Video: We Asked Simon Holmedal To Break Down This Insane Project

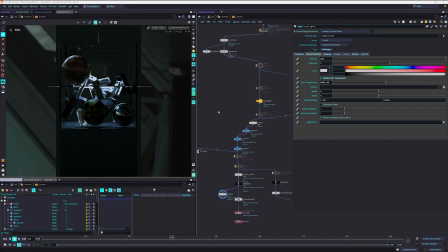Like, this isn't made to be a perfectly lit area. It almost feels like we just kind of stumbled upon it.
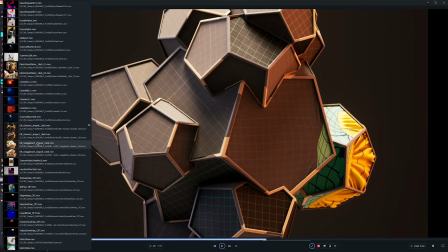And lighting is a part of that, right? Like, Exactly. hey, there's just like a little work light in the corner.
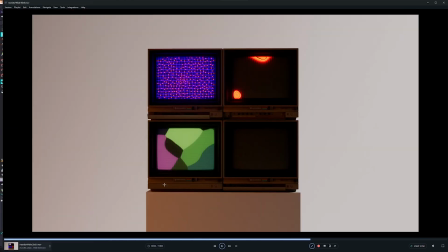Yeah, storytelling. That's a great way to put it. Like, the little work light's on in the corner, and I had to like overexpose my camera just to get this shot.
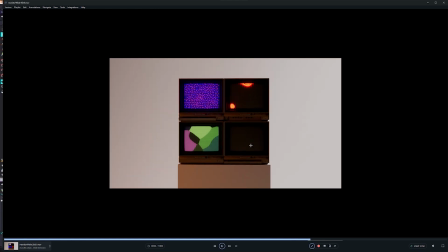You know, like that's a different feeling. This scene kind of shows it slightly better because it's a more solid object.
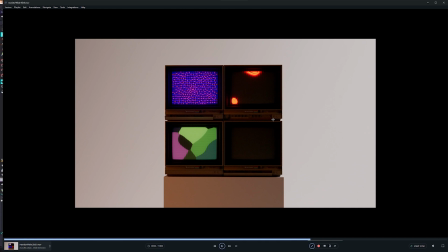It's less dynamic in a way in terms of the materials. But you can see this is like underlit. Like the foreground object is supposed to be the most important thing. It's quite dark, and that is partly because I want the screen content to show.
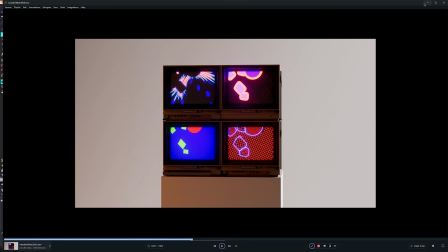But the screen is a light in itself. You want to expose for that. Any real room situation, if you had a bunch of lights in front of your TV, it would also reflect and all that.
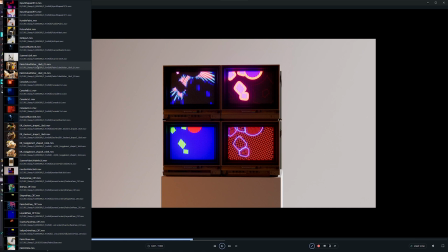So some of it's practical, but a lot of it is the storytelling too.
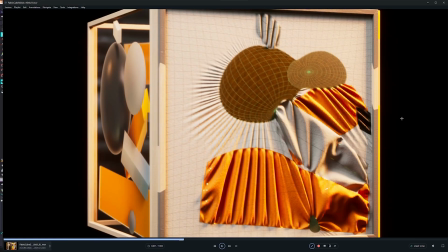Like, what is on the screen is more important than the TV, right?
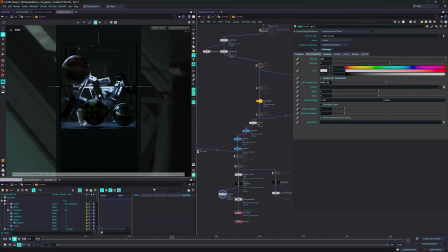Exactly. So here you can see there's the light from the scanner itself, because I can't really turn it off as easily as part of the shader. But here you can sort of see this is the influence of the HDRI. It's just there for some subtle reflections and indirect.
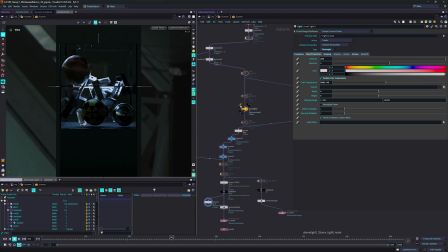So now I've turned off that main backlight. We can turn on some of the other lights here and look at them on their own.
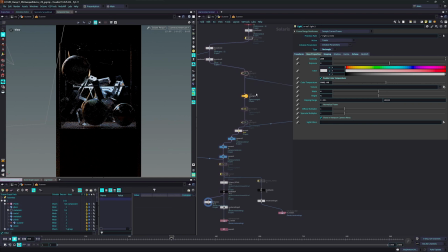So this is just here. This is like a little bit off to the side. Behind, it's a slightly warmer light. It's just to kind of start to blend some of the gradients that you get on some of the surfaces, so that they have a little bit of a hue shift when it all comes together. But this one is slightly warmer,
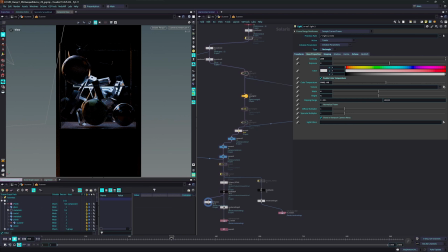knowing that it's balancing against the kind of cold scanner light that's happening there. And then we have another light. Let's see. This is kind of like a foreground fill.
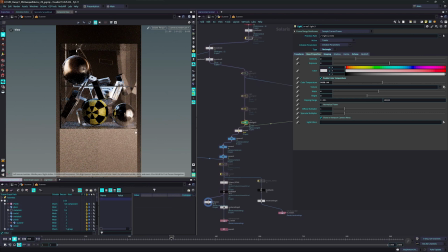It's also made to kind of cast take a little bit of reflection. Although this one was dialed back in comp later on. It wasn't used very much, but I wanted to give myself the opportunity to, I always render them with separate AOVs, so you can kind of dial in the influence of each light in comp.
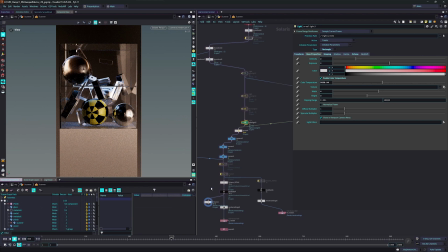You render out each light separately? They come out as in the XR, like in AOV. They come out, so the beauty for each light, for example. Okay. That's great. So you have control in the edit. Yeah. I mean, the blue version of this that we looked at,
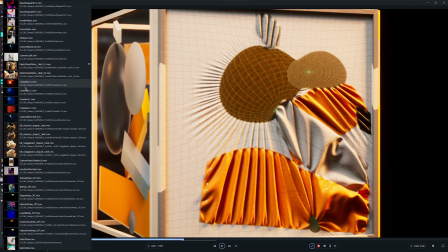we had the scanner that was fully lit, and we had this blue version.
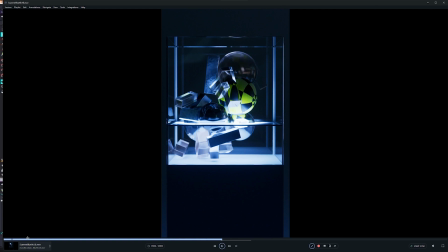They come from the same render. It's just that I've just taken out some of the other lights for that export.
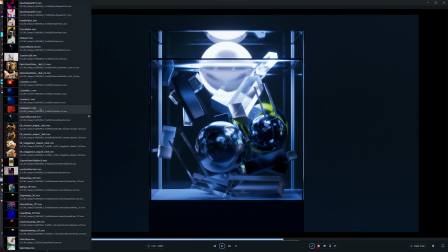So this one and wherever the other one was, this one, it's the exact same render.
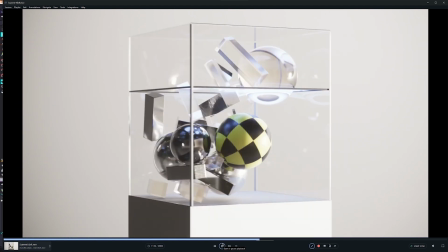It's just that I have taken out some of the other lights in the other one.
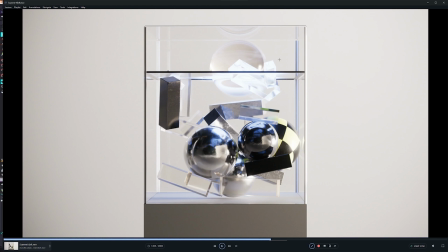And here you can see the other lights have been brought up a little bit here,
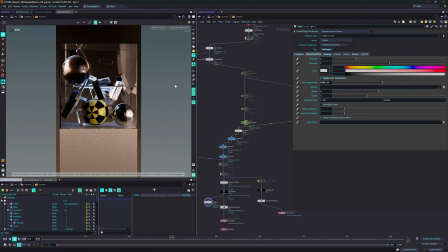but my main intent on it was that I wanted the background to shine.
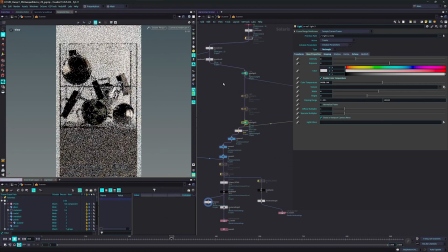I wanted the background to be the main driving force.
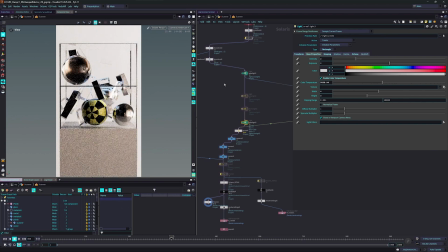And I tried to, as a general rule of thumb, I always try to do as much as possible with as little as possible. Because if you have like 100 lights, you're going to be very tricky to know what to change to make it better. So it's just and using silhouette. I know I'm guilty of this.
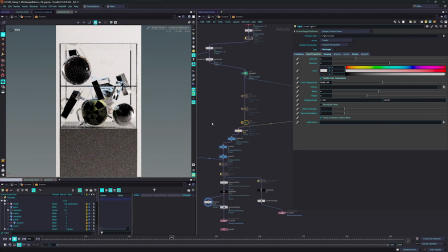Like the power that a silhouette can have with just a little hint of reflection or a gradient going across is so powerful. And this that scene shows it, obviously.
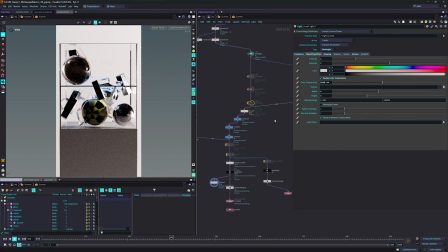Especially if you got this big white background, like let the shape subtract from light. Exactly, it's a negative shape. Yeah, that's beautiful. That's awesome.
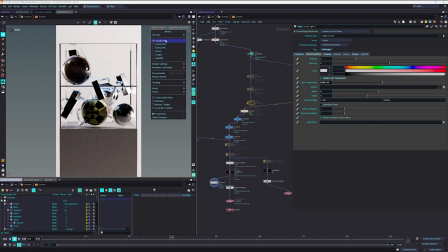Thank you for breaking some of that down.
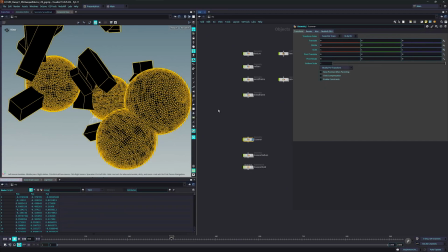I'm gonna ask anyone watching to please ask questions in the comments,
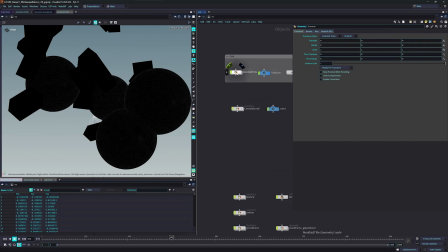and what you kind of learned from this.